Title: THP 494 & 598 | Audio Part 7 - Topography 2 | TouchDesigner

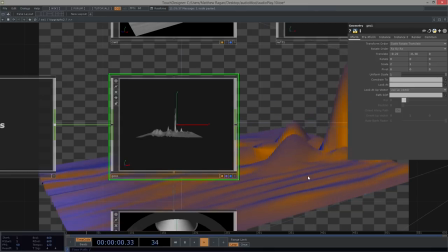7:56 yeah, that's pretty okay for what I'm feeling
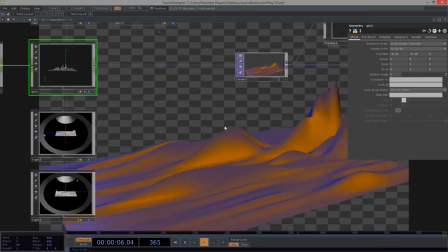8:01 now a part of what we've got here is that we've got this kind of exciting
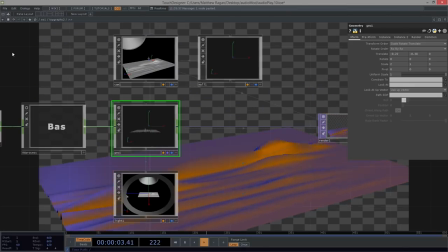8:07 peaks back here and then it trails off now don't forget that a part of what we did means that we could come over here back to our AV process and
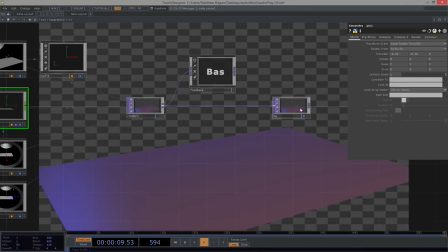8:15 let's actually get a floating copy of this up and running
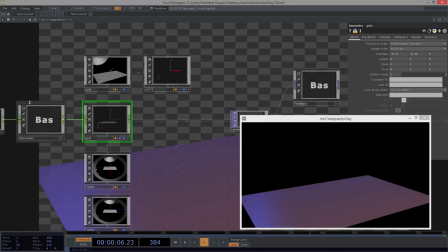8:21 something to kind of keep tucked away in the back of our heads is that the process that we're running with in terms of having
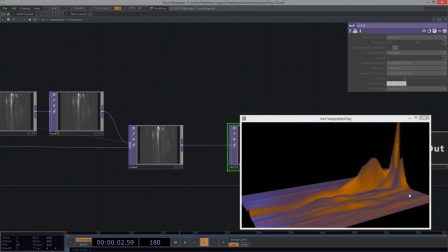8:28 converted this into a texture and then converting it back into channels means that what we do over here
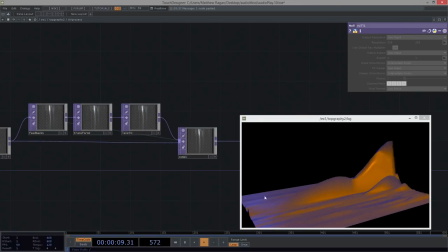8:35 in this feedback network has an impact in terms of what we actually end up with so if we were to,
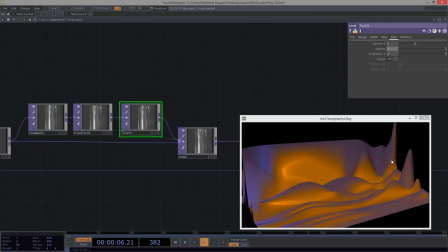8:41 for example, turn our opacity back to 1 now we hold all those values as we translate them They don't fall away.
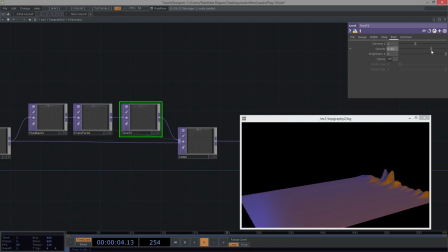8:48 They don't fade off in any way, right? We can also make sure they fade off faster. They've got a kind of more aggressive fall off.
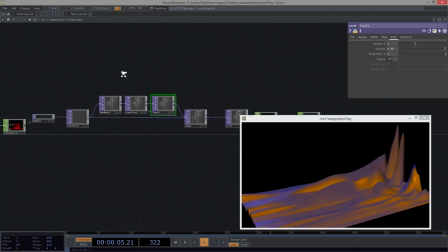8:59 We can also come in here, and if we feel like some of these things are just like feeling a little too sharp, we might go ahead and make a little bit more room in here.
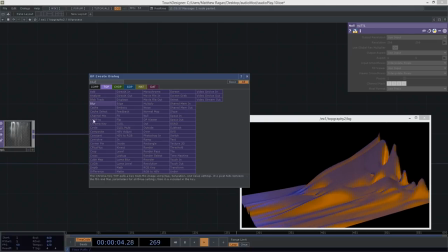9:09 Scoot this down. We could insert a blur, and a blur is going to like soften up some of those edges, right?
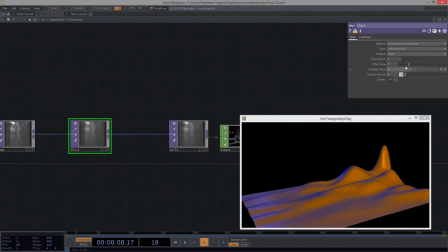9:16 Now we've got this, like, kind of goopy kind of feeling. We could turn our filter size maybe down to, like, two.
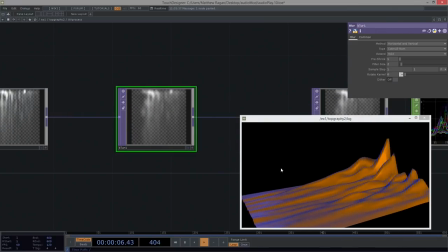9:23 We've got a much softer roll-off in terms of what those peaks and valleys feel like.
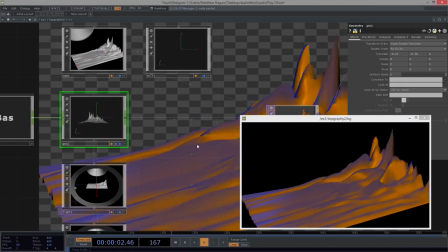9:28 So there are a lot of options that we have here. Now, I think I want to change a little bit of what's going on with my lighting.
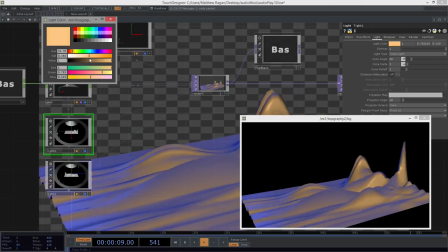9:35 This orange is, like, a little bit too... Too orange.
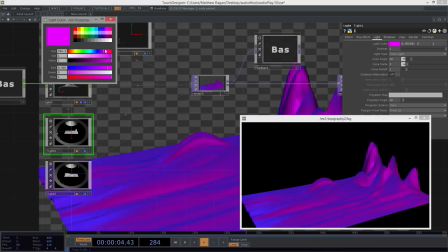9:40 I maybe want, like... Whoa, magenta! Right?
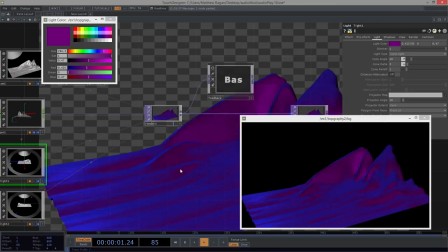9:46 So I think I'm going to do something a little bit more like that to play with this time around. Now, you'll remember we still haven't applied any materials to this particular grid, right?
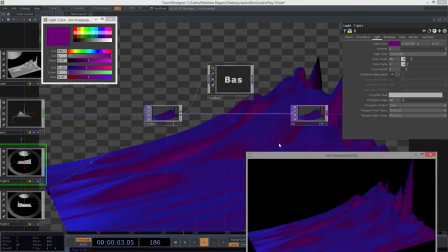9:59 So we're just dealing with a plain old grid that we've got some lighting kind of effects happening on.
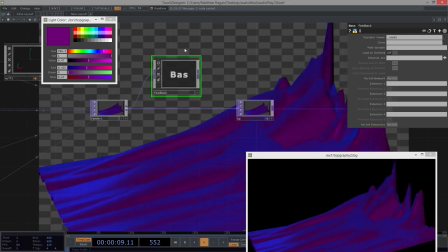10:05 Now, one of the things that I want to do here is I'm not going to think about this feedback. I'm going to go ahead and get rid of that.
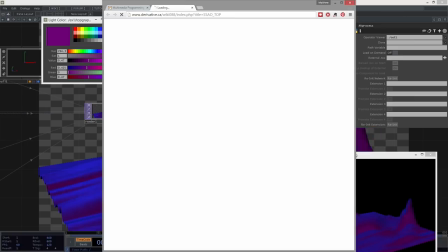10:11 I am, however, going to insert an operator that we haven't looked at before called an SSAO, right?
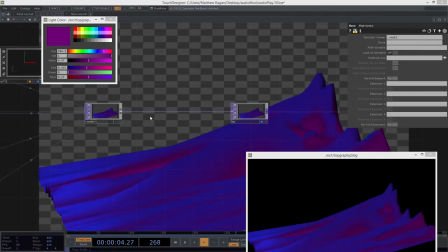10:18 So this is Screen Space Ambient Occlusion. And this is going to help us kind of like, the effect of this is going to be so subtle, right? So, so subtle. That's okay.
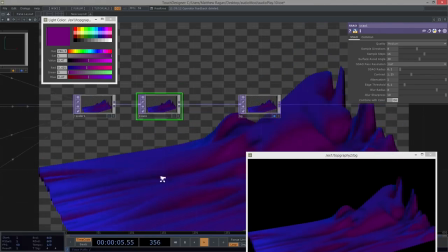10:32 Because what I want is I want just a little bit of the shadowy business, right?
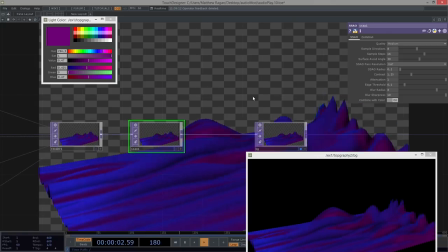10:37 So we can bypass that and turn it on and off. And even these default settings, right, this even gives us a little bit of something that's nice.
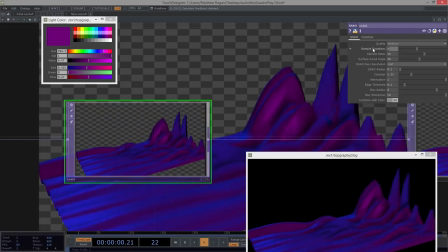10:46 So we could come in here and we could turn this up a little bit, maybe 12 sample directions instead. Let's do 21 steps. I want surface avoid angle here to be more like 23.4.
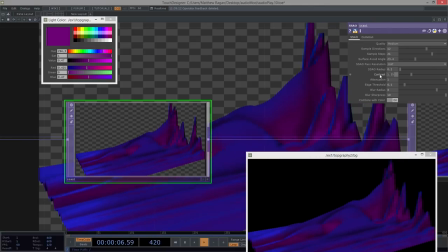11:03 I would like my contrast to be more like 0.19, right? So I'm kind of like dialing this way down. We could keep this up really high depending on what we were up to, but I want this to be nice and soft.
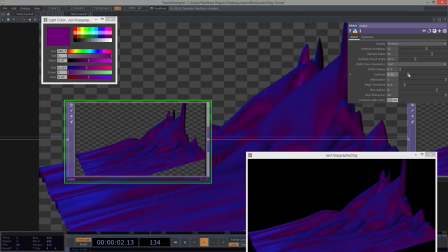11:18 In fact, I might leave it more like 0.91. Yeah, we'll leave it right in there. Our attenuation, let's turn that down to maybe like 0.5 instead. There we go. And our edge threshold is 0.17.
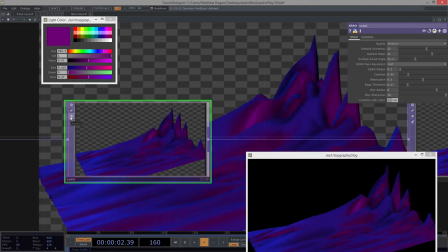11:37 There we go. Now we can bypass this. We can see it before and after. This gives us just a little more shading and kind of lets us see it.
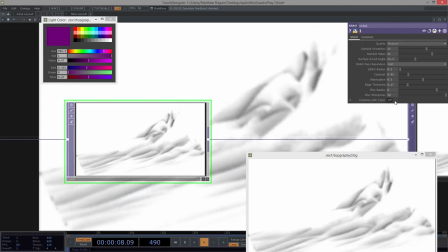11:45 If we turn off this combined with color, we can see just a shading.
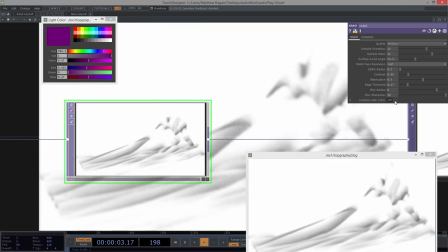11:48 And sometimes I like to work with this just to kind of figure out what it is that I want exactly in terms of how it's going to behave.
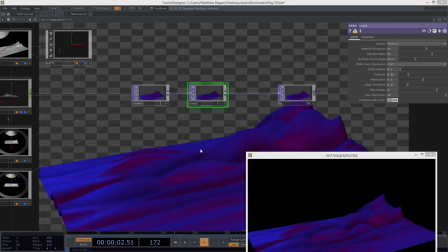11:57 Okay, the last thing that I want us to play with here, which we haven't gotten to noodle around with too much yet, is what's going on with our camera.